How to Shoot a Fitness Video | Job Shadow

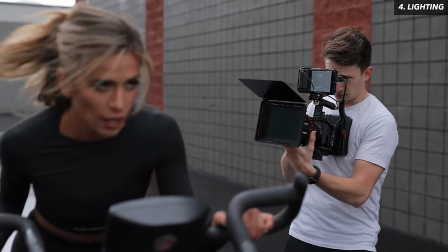(4:04)
we're working with two different fitness models who would never actually interact with each other in the video i needed to find a way to naturally separate
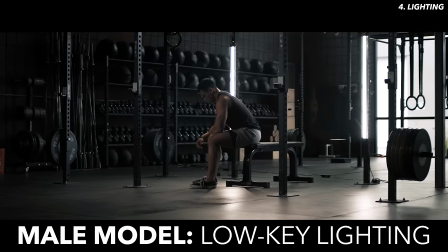(4:11)
them so i decided to use low-key lighting for our male model meaning that his shots would be more dark and moody and then high-key lighting
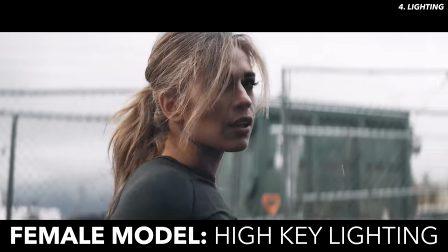(4:17)
for our female model so her shots would be more bright and airy so for For Cole, we put together one main light setup.
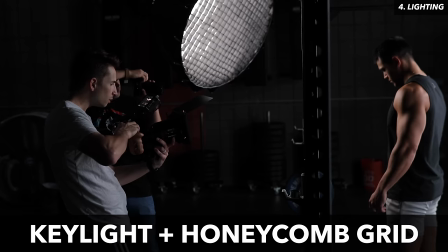(4:22)
These three tube lights attached to the squat rack around me, then a key light with a honeycomb grid lighting one side of his face.
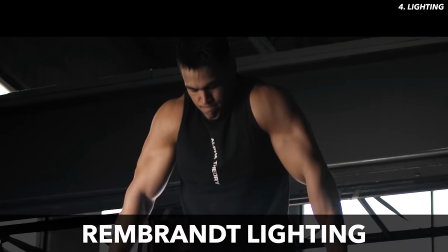(4:29)
You can see with some of these shots that we went for more of a Rembrandt lighting, which places a triangle on the camera side of our subject's face.
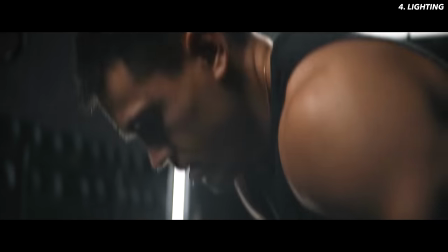(4:35)
We also had a little bit of backlight coming in through the windows to give us some nice ambient lighting.
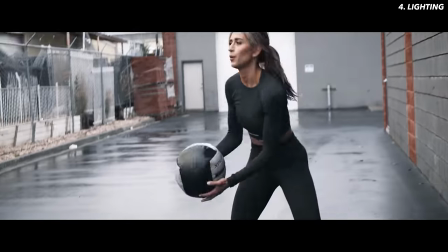(4:40)
And for Taylor, we shot mostly outside, and since today is kind of rainy and overcast, the lighting was really soft and flattering.
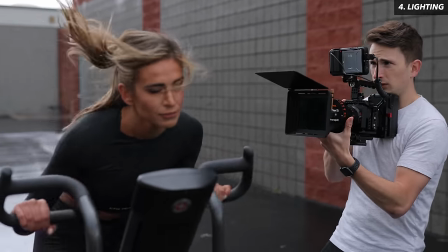(4:46)
This is honestly my favorite weather to shoot in because it's almost like you have one big soft light lighting your scene. Working with fitness models is honestly really fun because each model has a special workout or something that's unique to them.
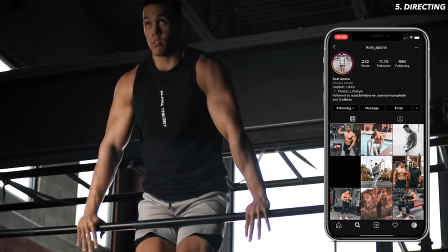(4:57)
For example, Cole has crazy upper body strength, so I thought the pull-up bar would be a great place for him to showcase his skills.
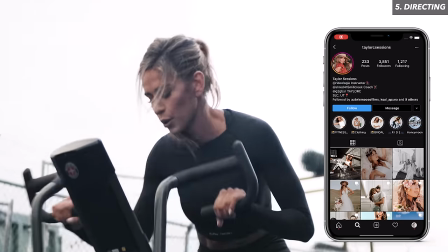(5:03)
And Taylor is an indoor cycling instructor, so we put her on an exercise bike since that's her forte. When it comes to directing a fitness model, they obviously know the most proper form for whatever workout they're doing, but it doesn't always mean they look natural on camera. Usually the movements they're making are great, but sometimes their eyes are looking around the room or they'll glance at the camera or they're just staring straight ahead of them.
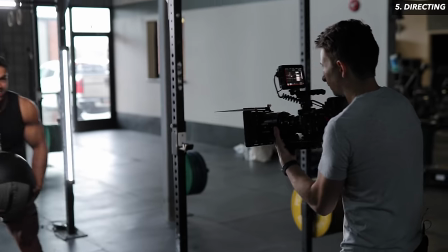(5:22)
So as the director you need to make sure that they look confident and determined.
Turn to your right a little bit more.
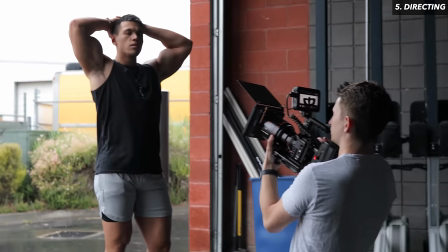(5:28) Hands on your head. Kind of close your eyes. Yeah. All right do it one more time.
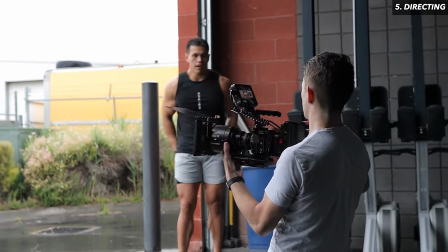(5:34) Hands on your head facing a little bit more that way. Yep and then close your eyes the majority of the time. And if you look look like direct like that way only. Yeah. Okay ready and three two one go.
A good rule of thumb I go by is if they look uncomfortable or awkward while they're doing a workout.
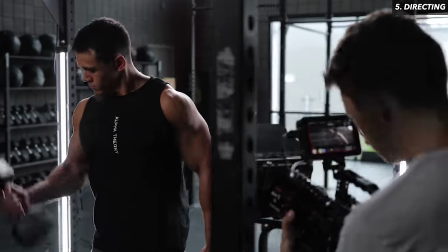(5:49)
Have them focus on the movement that they're making. So if it's dumbbell curls, for example, have them look at each dumbbell as they bring it up to their chest.
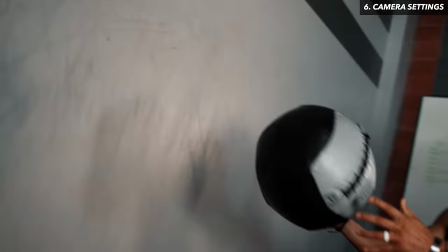(5:55)
That is what's going to sell the shot. Now, if you're into fitness and you watch a video like this, you want to feel like you're a part of the action that's taking place, as if you're here in person with these athletes.
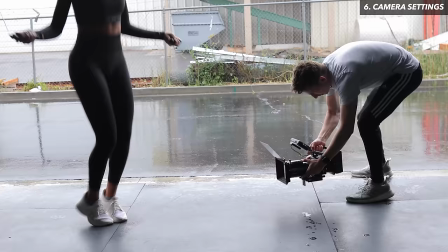(6:04)
That being said, shooting handheld was the most obvious approach to this video.
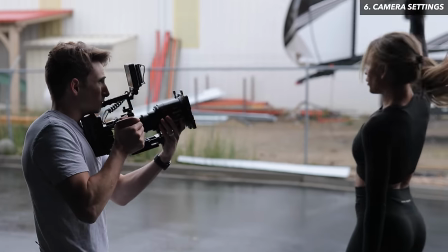(6:07)
Going handheld also means I can follow my subject more easily, which is important because they're usually making quick movements that I wouldn't be able to follow if I were on a gimbal.
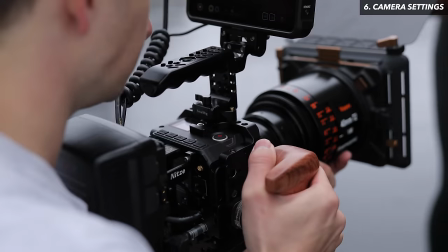(6:15)
With this rig specifically I'll usually bring the battery right up against my chest with my right hand on the wooden grip, my left hand supporting the lens, and my chin resting on top of the battery.
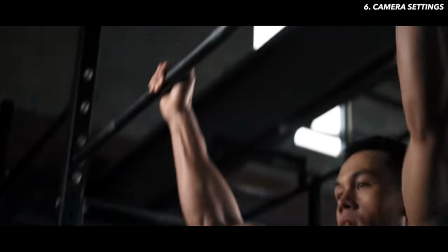(6:24)
This will give you great control over the camera and in a way imitates really well the movements that someone would be making if they were there in person watching the athlete work out.
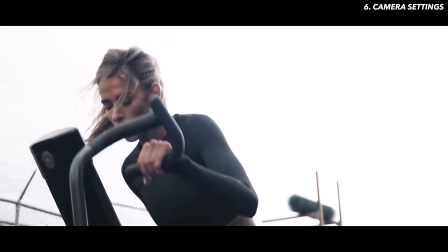(6:32)
Now for some shots I still wanted that handheld look but I needed a little bit more movement so I brought along a long board and sat on it while someone pushed me towards the subject. This still gave it a handheld vibe, but I was able to make a faster movement and actually work on the focus and the framing rather than the walking.
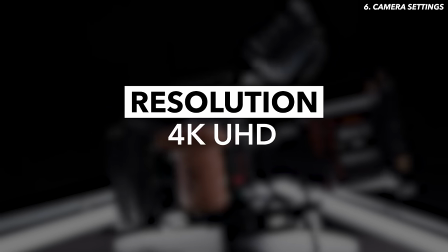(6:47)
As for the general camera settings that I'm using, resolution is at 4K, so we'll have a nice crisp image, and it'll allow me to adjust the framing in post if I need to.
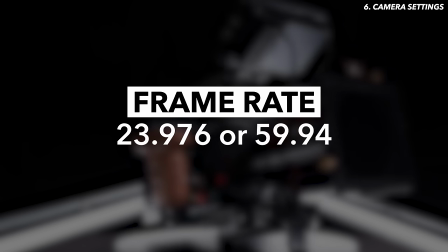(6:55)
Frame rate is mixed between 23.976 and 60 frames per second, depending on the shot.
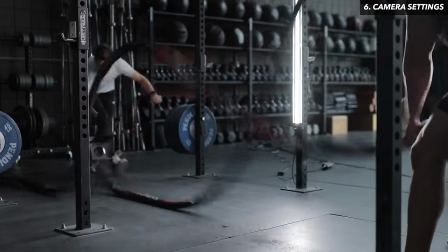(7:00)
If it's something I'll most likely slow down while editing, I'll do 60, but if it's a fast-paced shot, I'll almost always shoot it at 23.976.
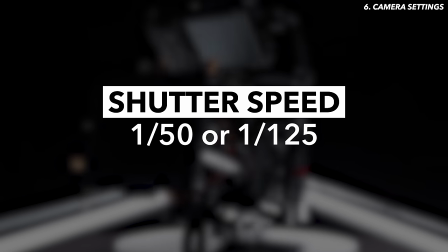(7:07)
Shutter speed is always double my frame rate, so either 1 over 50 or 1 over 125.
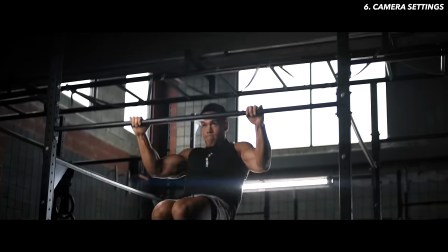(7:12)
You can always bump this up higher in case there's too much motion blur, but this is where I usually keep it since it's the most natural and it imitates what your eyes would be seeing.
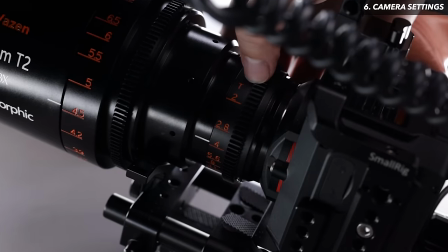(7:20)
Aperture is at a T2, which is the lowest this lens can go. I keep it here because it brings in the most light and it gives you that awesome bokeh behind your subject.
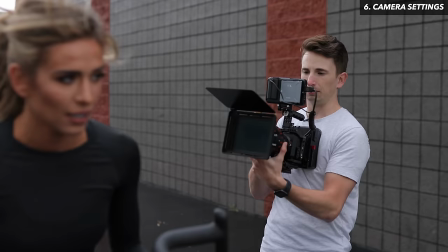(7:28)
And finally, I adjust my ISO last until I have proper exposure. Now, if it's still too bright, I use an ND filter to pull it down even further.
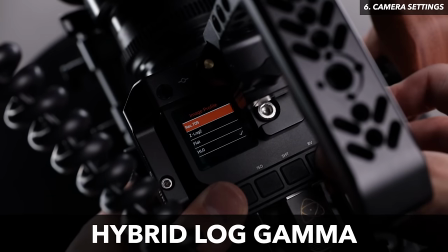(7:35)
And the color profile that I'm using for this shoot is called HLG or Hybrid Log Gamma, which is essentially a hybrid of a standard profile like Rec.
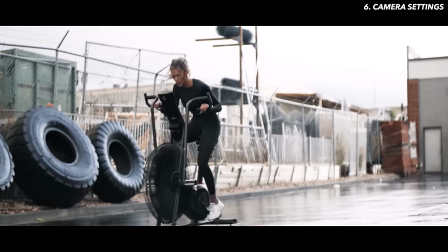(7:43)
709 and Log. So you're getting really good dynamic range. One of the benefits of shooting in Log, but you don't have to spend nearly as much time in the editing room, bringing all the contrast and the colors in your image back to life.
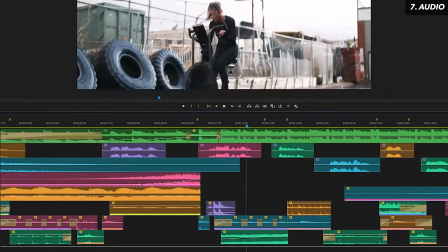(7:54)
And almost as important as the visuals of a fitness video is the audio.
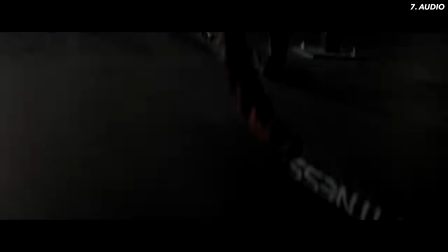(7:57)
Especially in those fast-paced clips, if you want your audience to feel like they're deep in the action, you need to surround them with good audio. So after every workout with my athletes, I'll ask everyone to be quiet on set, then pull out my handy recorder and have them do the workout one more time so I can get some clean audio.